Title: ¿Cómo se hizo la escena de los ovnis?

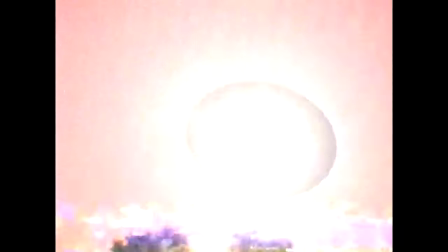0:00 Hoy vamos a ver cómo se hizo la escena de los ovnis. Vamos a verlo.
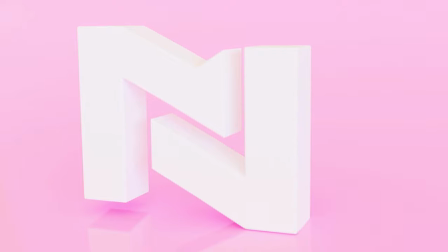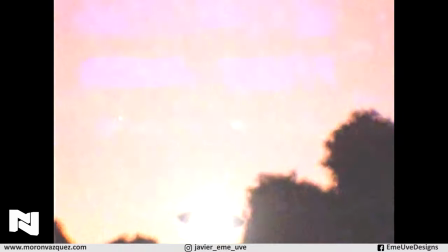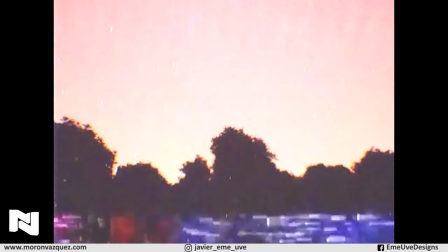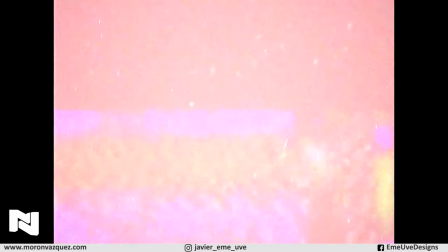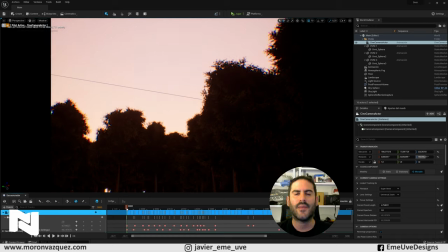0:44 Muy buenas a todos, creadores, y bienvenidos una vez más aquí al canal DMV. Hoy vamos a ver cómo se hizo la escena esa que hice hace ya algún tiempo de los ovnis. Es una escena que yo quería intentar hacer una toma así antigua, que se viera de mediado de los 90, principio,
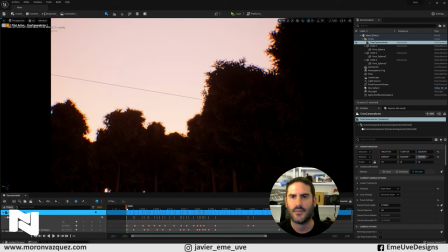1:03 incluso posterior. la idea era que pareciera que está grabado con una cámara tipo casera que entonces había,
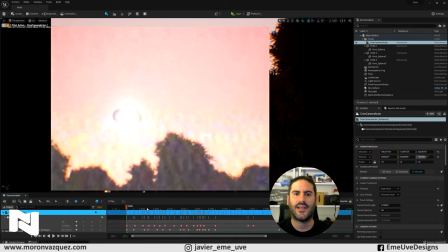1:12 hoy todo el mundo tenemos cámaras digitales en los móviles y tal pero que tuviera ese rollo por un lado para que pareciera que
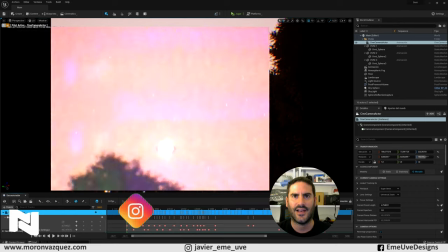1:20 estaba grabado entonces y por otro lado para ocultar los defectos del vídeo y así parecer que era real.
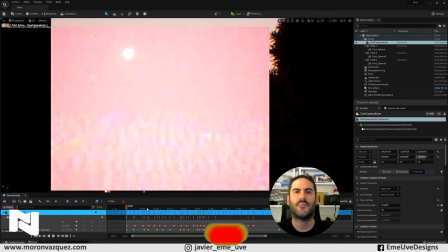1:28 Os invito como siempre a suscribiros al canal,
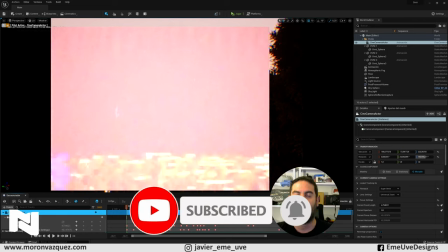1:31 a darle a like y a compartirlo para que sigamos aprendiendo juntos Además os dejo el código QR por si queréis hacerme alguna propina.
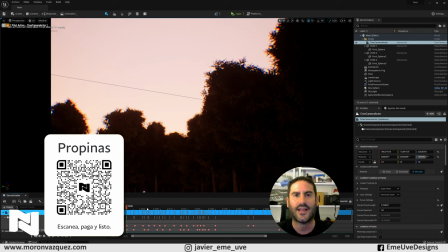1:38 Le doy las gracias a Mauricio Aravena y a Albert Carruesco por sus últimas donaciones aquí al canal. Bien, pues vamos a continuar. Estamos en Unreal Engine 5.
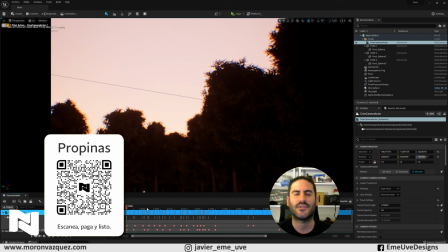1:50 Y bueno, algunos le echarán de menos Blender, no lo hemos abandonado. Simplemente vamos a jugar un poquito hoy con Unreal, ya que lo estoy utilizando bastante para el trabajo.
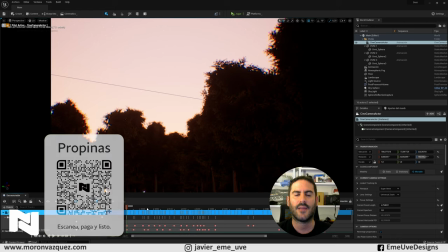1:59 Y me parece que es una herramienta que es indispensable.
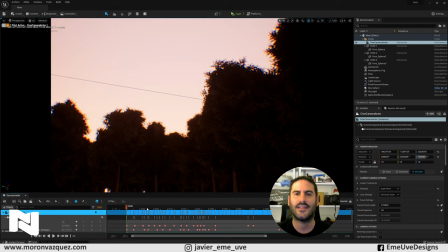2:03 ventajas, todas inconvenientes que necesita mucha máquina, necesita muchísima máquina para trabajar, una de las ventajas más grandes que tiene también es que es gratuito lo podéis encontrar, gratuito, digo gratuito porque si hacéis proyectos y tal y generáis una cantidad de dinero importante,
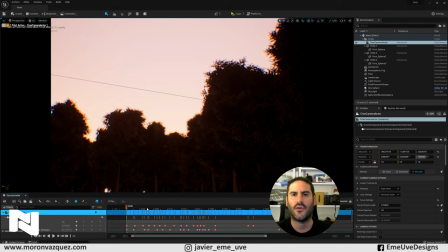2:19 debéis de abonarlo también a la empresa pero bueno, podéis utilizarlo de manera casera digamos o para probar, para aprender, como es la idea del canal sin problema, gratuitamente Bueno, pues la escena era esta Le voy a dar aquí al play para que lo veáis Estos son sin los efectos
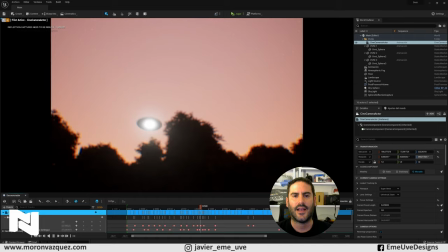2:40 Analógicos, digamos Con ruidos, suciedad en la cinta Y tal, que le puse después Esta es la escena básica Como salió de Unreal Engine
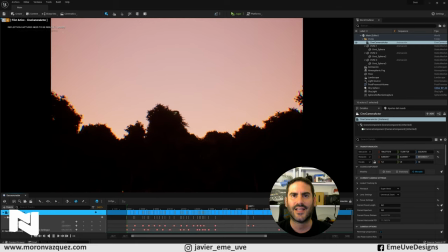2:49 La idea principal de este tipo de vídeos Es hacer que la cámara se ve lo más natural posible
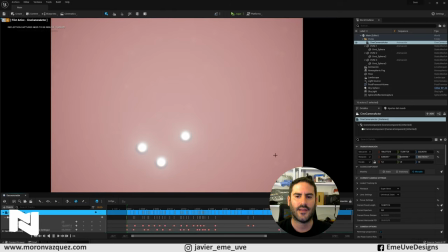2:54 Que Pierda de vez en cuando la escena Vamos a verlo entero y ahora lo enseño
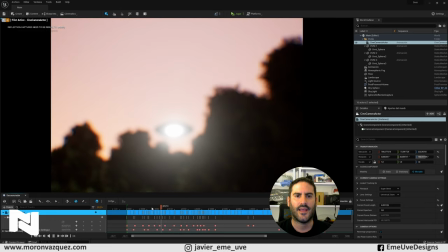3:00 por ejemplo aquí que pierda enfoque,
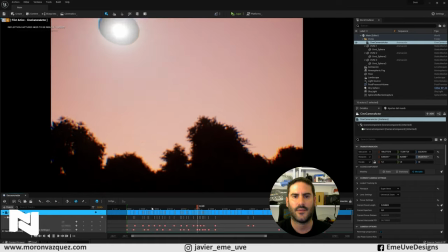3:04 que pierda el plano que no tenga el motivo principal bien centrado que sea como algo improviso que
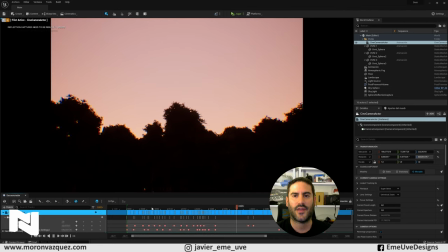3:11 no parezca que está preparado aunque bueno aquí está claro que está más preparado
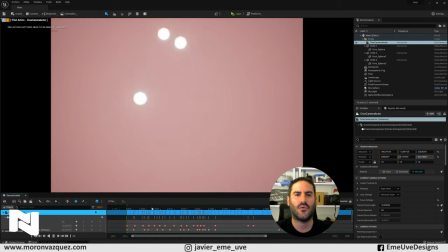3:17 la idea era esa, que este tipo de tomas tienen que estar como mal hechas hay que buscar siempre el fallo el fallo en el enfoque,
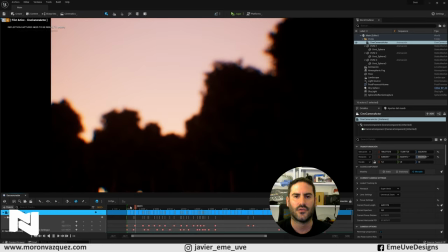3:25 el fallo en el cuadro de la imagen fallos en todos lados y posteriormente en Premiere le incluí ruido,
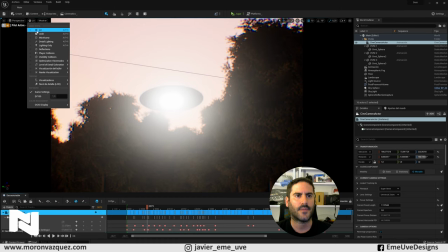3:32 le incluí esos efectos de cinta de fallos de aquella época que tenemos en las cámaras de aquella época vale,
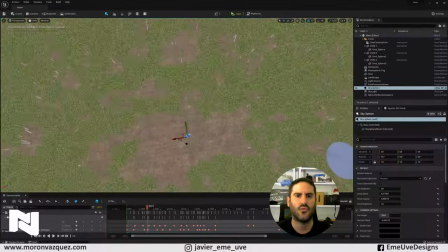3:40 si salimos de la cámara principal, la escena simplemente es un cuadrado ¿vale? donde tenemos